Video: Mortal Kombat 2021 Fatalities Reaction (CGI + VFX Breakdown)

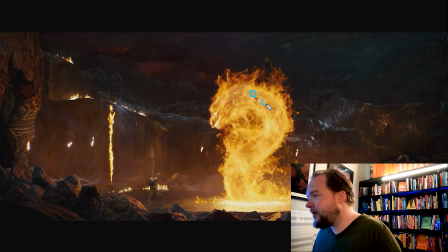So you end up wanting to create just like pockets of fuel everywhere and heat, and all of those, they end up looking like they're very detailed, but it's usually just pockets. What I would usually do is I would have two passes.
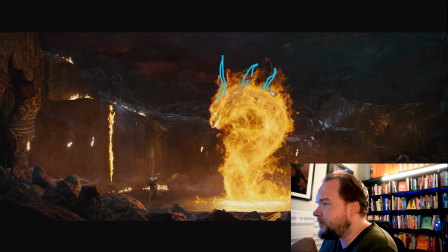I would have one that is like those residual, like individual flames, and that way you're getting these longer areas. But then I would have another pass which is actually a lot more tame, and it's more just filling everything out. So that way you get continuity, there's no negative space. And then you're adding the two together.
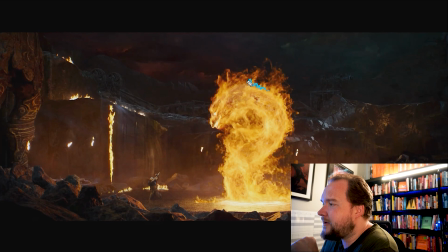So that way you have like the small flames, they're kind of filling everything out. And then you're gonna have the bigger flames on top of that to make this look like, you know, it's consistently burning everywhere. And then same thing on the ground, just like lots and lots of points to distribute fire all over the place.
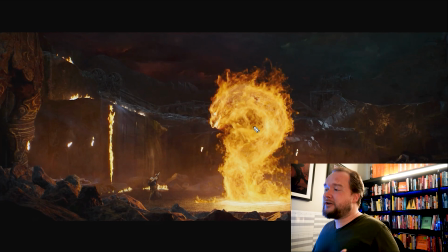And then finally, for the actual dragon, I would render it. I wouldn't actually just keep the flame pass. I would actually go and render this as a fall-off map. And the reason for a fall-off map is that it's kind of like the X-ray look. You're just going to get like the edges to show up, and they gradually fall off.
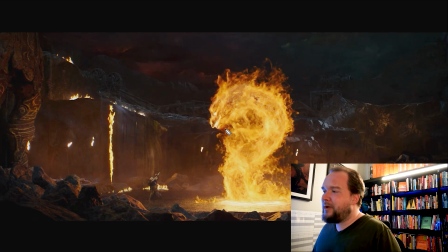But what you're doing is you're using that, you're adding it back into comp, and what it will do is it will kind of add back in definition, so that way you'll have all the flames and everything else, but you'll still have this defined 3D model inside of it. And then finally, you're doing a heat distortion over all of this.
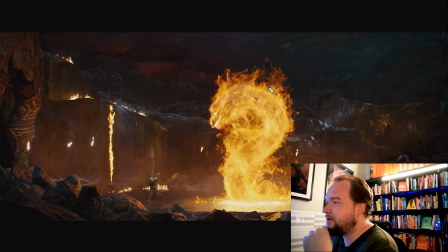And sometimes you can actually just use like the blue or green channel, which won't be as strong as the red channel for fire, and use that as a heat distortion, or do a custom pass, however you want to do it. And then finally, for stuff like this, I mean, you could do it in comp, or you'd have a 3D model and just say that those areas are hotter.
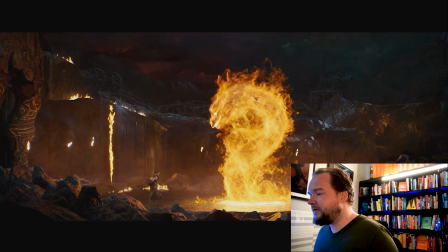And it's partially just because like we all recognize faces, so just while you're like,
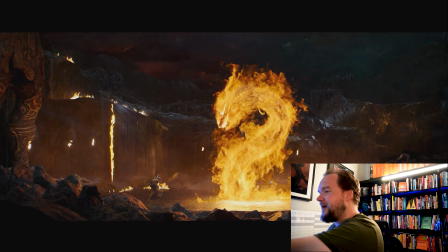what the hell is this? I was going to cover my hand over this, but obviously that doesn't do anything. I've done live reviews with my mentorship where people are actually pointing at the screen, and I've got to remind them, like, dude, I can't see your finger when, you know. But like, if we were to, just hear me out here, but if I were to paint all of this out,
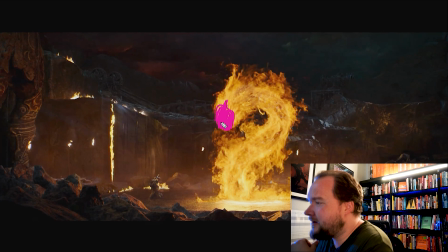you're not going to know this is a dragon. Okay, like instantly taking the eyes and the mouth away, it just looks like, okay, what's this big crap of fire that we're looking at? And that's why it's so important to reintroduce the eye and the mouth back into it,
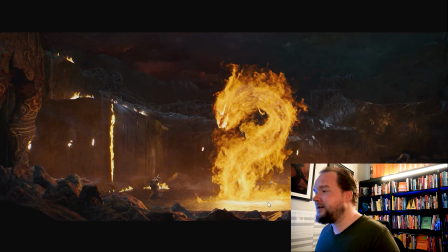because it helps you understand instantly, like, okay, there's a freaking dragon there.
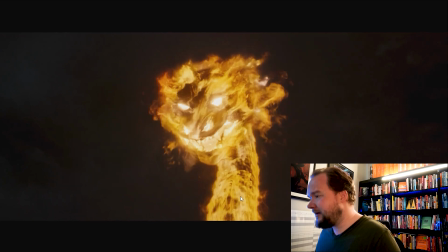And then obviously same thing here. So you can kind of see what I mean. Like, this is obviously like a fall off pass over everything. Then you have your fire passes on top of it all.
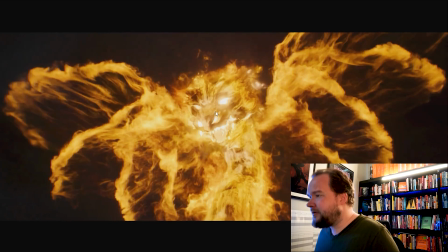And then you're getting the teeth and the eyeballs and insides of the nostrils to blow out.
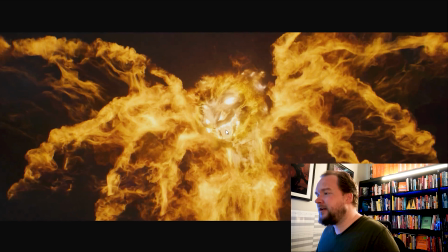And I'd imagine to be able to see the teeth, they decided not to do the inside of the mouth because it just, you know, obviously makes it all flat again.
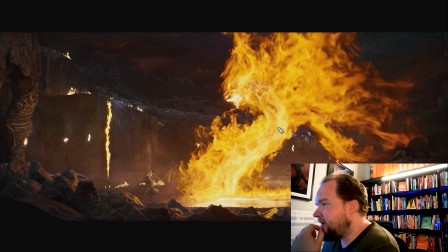So I do like what they're doing here. So it feels like there are points on here. And it feels like the points are actually moving downward, because you can see there's this big velocity curl that's happening. So I feel like what's actually happening is you're getting the UVs and you're shifting them down the model.
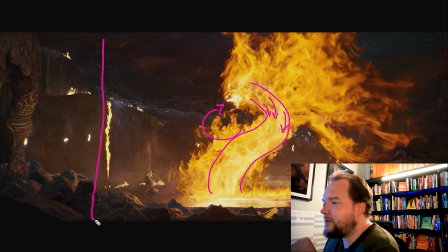Because you imagine, like, the dragon, the way it's going to be modeled is pretty much going to be, this is horrible, but let's just say that there's the mouth and it's just going to be a long tube. And so because of that, you do like your mapping and just have it move down. And all you're doing is then it's going to curve down here.
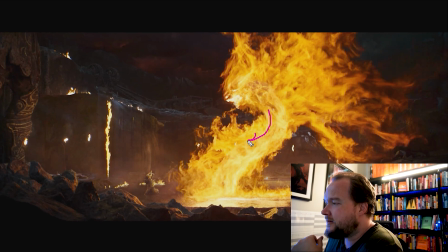But with something like this, like, what that's going to do is you could give it some velocity. So as long as the emitters are following and inheriting the velocity, what's actually happening is the fire is actually going to be traveling down, but then you have the buoyancy making it move up. So what you get is you have this nice kind of curl happening here, which is kind of neat.
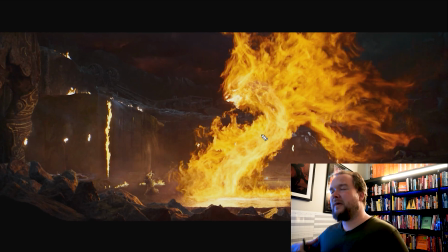So I think that is kind of cool, because it makes it feel like there's more going on with it rather than just the whole thing's just on fire, right?